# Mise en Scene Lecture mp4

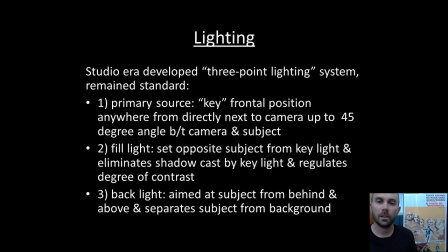985s
And it developed throughout the 1930s, and it remains standard to today. So the three basic points of the system are the primary source, the fill light, and the backlight. The primary source is called the key. This is the key light, and it's light that strikes the subject from a frontal position.
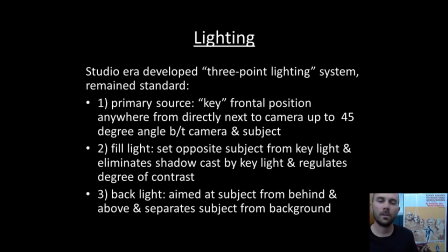1004s
It could be positioned anywhere next to the camera up to about a 45-degree angle between the camera and the subject. I've got a little diagram on the next slide that'll show what this looks like. The second source of light is the fill light, and this is set opposite of the key, and it helps to eliminate some of the shadow that's cast by the key light.
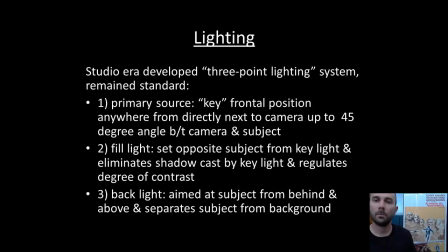1023s
The backlight is aimed at the subject either from behind or from above, or a combination of both, and it also helps to fill in some of the shadow that's cast by the key or the fill,
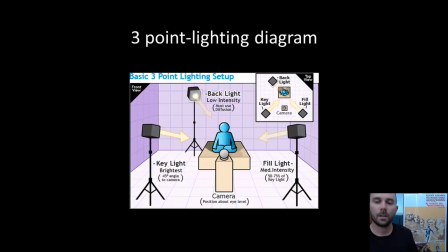1035s
and it helps separate the subject from the background. So we see in this diagram, you have the subject in the center, the camera in the front, the key light is screen left, the fill light's on the opposite screen right, and then the backlight obviously set behind the subject. And so the filmmakers
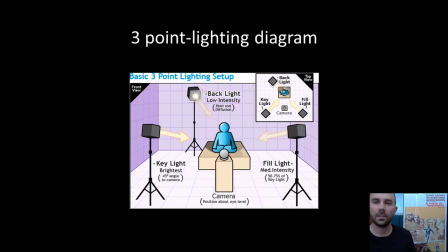1055s
can help adjust all of the different intensities on these lights to create the desired amount of light and shadow within the screen.
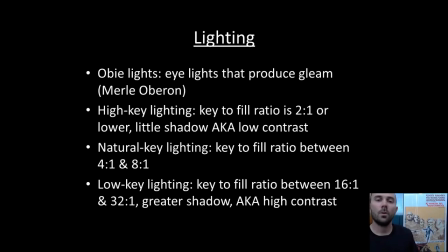1065s
Other types of lights, OB lights, are eye lights. You may have noticed that occasionally an actor's eyes might gleam, or the light might catch in the actor's eyes to produce sort of an aesthetic effect, and that's called OB lights, so named for the actress Merle Oberon from the 1930s.
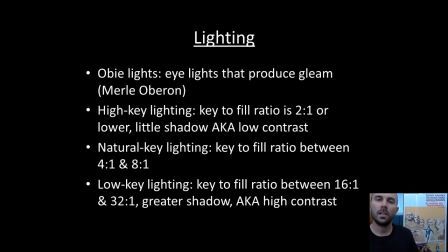1084s
High key lighting is when the certain fill to key ratio is achieved that creates very little shadow. So what you mostly see up on the screen is light. And high key lighting is also known as low contrast lighting. So it's sort of counterintuitive that you have high key but low contrast.
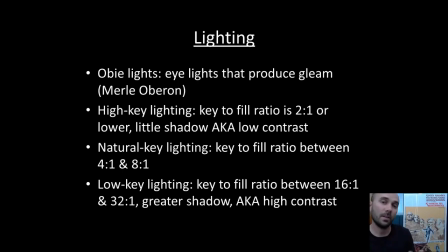1103s
What that means is that there's low contrast, there's little difference between light and shadow, which is what high key does, is it creates mostly light. The natural key lighting, of course, is used when we have on location shooting and the sun is our natural.
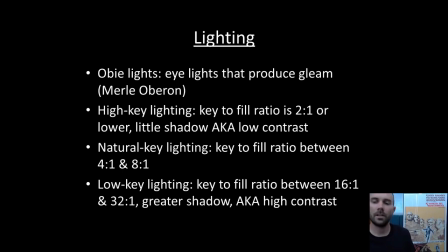1120s
And that can have a good variance between high and low. Now, low key lighting, on the other hand, is when you have a key to fill ratio at somewhere between 16:1 to 32:1.
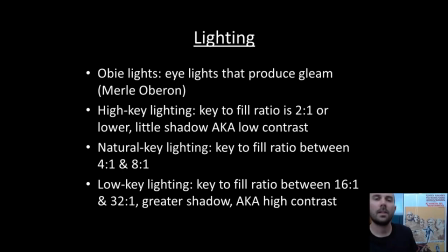1136s
But essentially what that means is that we have mostly shadow on the screen. So it creates a high contrast. There's areas of dark, there's areas of light, but we see a lot of that shadow in the screen space.
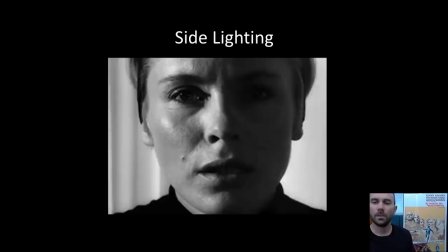1150s
A few images. This is side lighting. We see the light striking the subject from the left, creates sort of a sculptured look, and we see shadow on the opposite side.
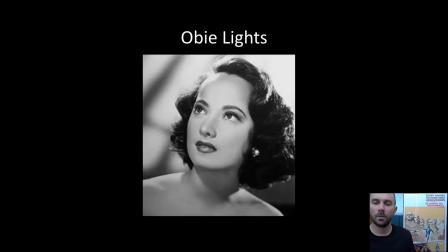1160s
OB lights. This is an image of Merle Oberon, the actress, for whom the lights are named.
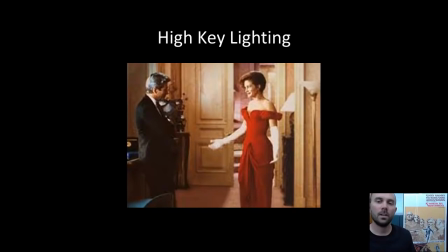1166s
High key lighting tends to be associated with certain genres like the musical, the romantic comedies, things that are brightly lit and tend to give a happy feel.
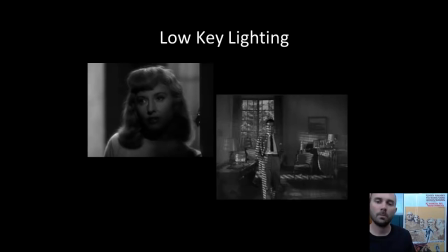1177s
By contrast, low key lighting used oftentimes in the horror film, in the mystery, in the film noir, and so we see in the screen space lots of shadow. The image on the right, we see the Venetian blinds create sort of a latticed effect across the subject, creating those striking images of light and shadow.
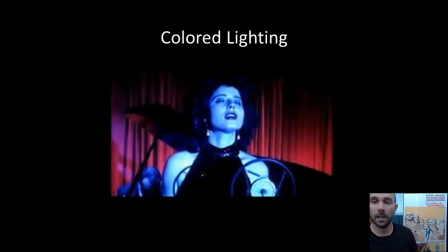1197s
And of course, filmmakers could use color lighting for a variety of reasons.
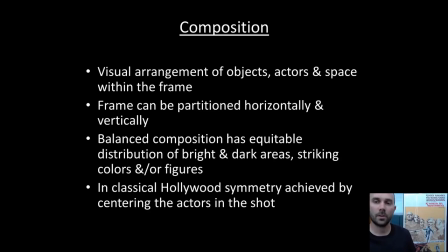1203s
All right, composition. So the fourth element of the mise en scène is a composition. We have the setting, the actors, the lighting, and then the composition. And the composition refers to the visual arrangements of the objects, the actors, and the space within the frame.
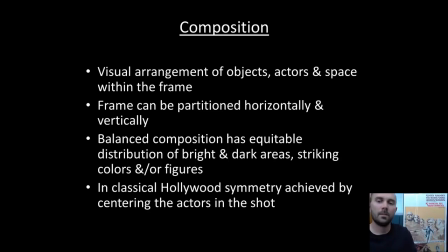1217s
Now, if we think about taking the film frame and drawing lines horizontally and vertically through the center, we come up with 4 different quadrants.